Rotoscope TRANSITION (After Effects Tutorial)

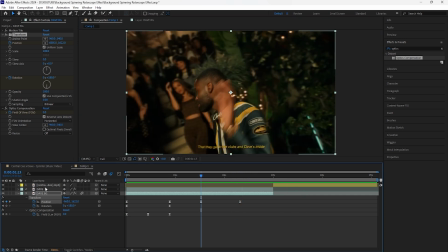So what we're going to do is grab our top layer, which is the next clip,
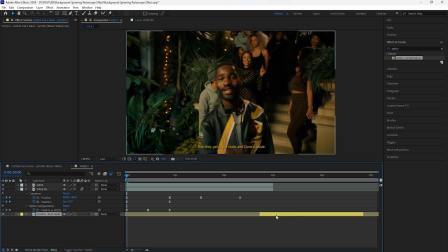and we're just going to drag that down to the bottom and just drag this layer back to where this keyframe starts.
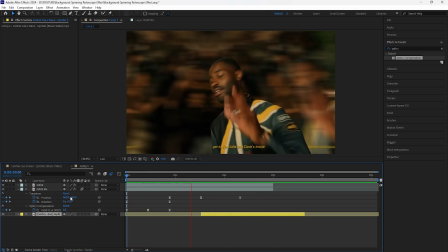So that's about 37 frames back. Now when we play this, we don't have that transparent background anymore because it just transitions into the next clip.
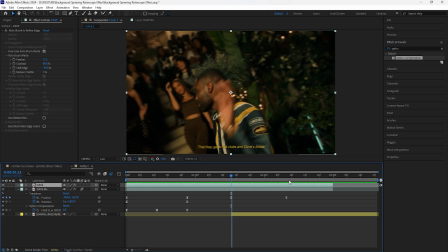I'm also just going to cut this timeline to where the second clip ends. We're going to then create that transition where our top layer, which is our rotoscope subject, slides out.
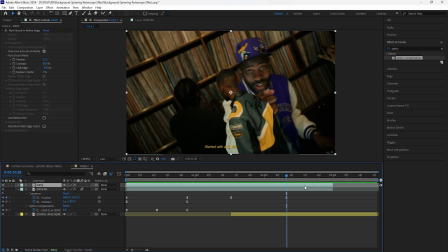So in order to do that, we're going to go back two frames from this keyframe right here because we want to create a transition where the keyframes are overlapping just so that it creates more of a smoother animation. So go back two frames and then we're going to cut this layer, keyframe the position at the start, go forward 10 frames, and then we're just going to animate it in a way where where it slides to the right.
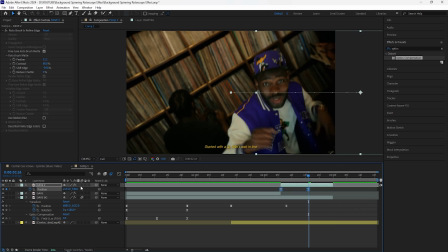Grab both of those keyframes, easy ease them, turn on the motion blur, go into the graph editor of those keyframes, going to create a similar graph as other ones where the influence is at 50%. So now when I play this, we have that really smooth animation of our rotoscope subject.
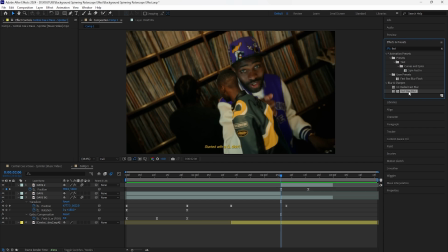And just to make this effect look a little better, I'm going to add a fast box blur to this bottom layer, keyframe the blur radius at 6, and then go forward 10 frames so that right when our rotoscope subject animates out,
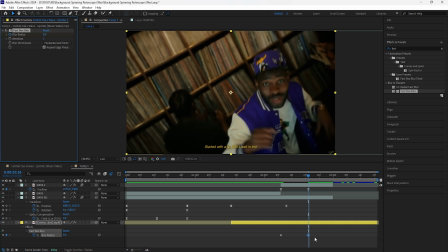we then have a fully focused background layer. Grab both those keyframes, easy ease them.
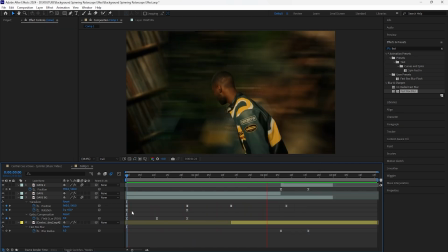Now when I play this, this is what we have for our final animation. It's a good way to just add some energy to your edits.
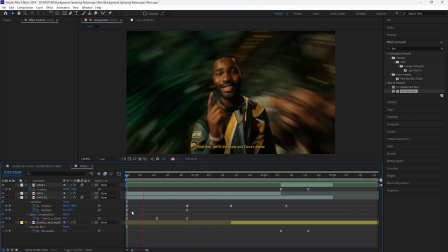But that is all I have for this video. Thank you guys for watching, and I'll see you guys in the next video.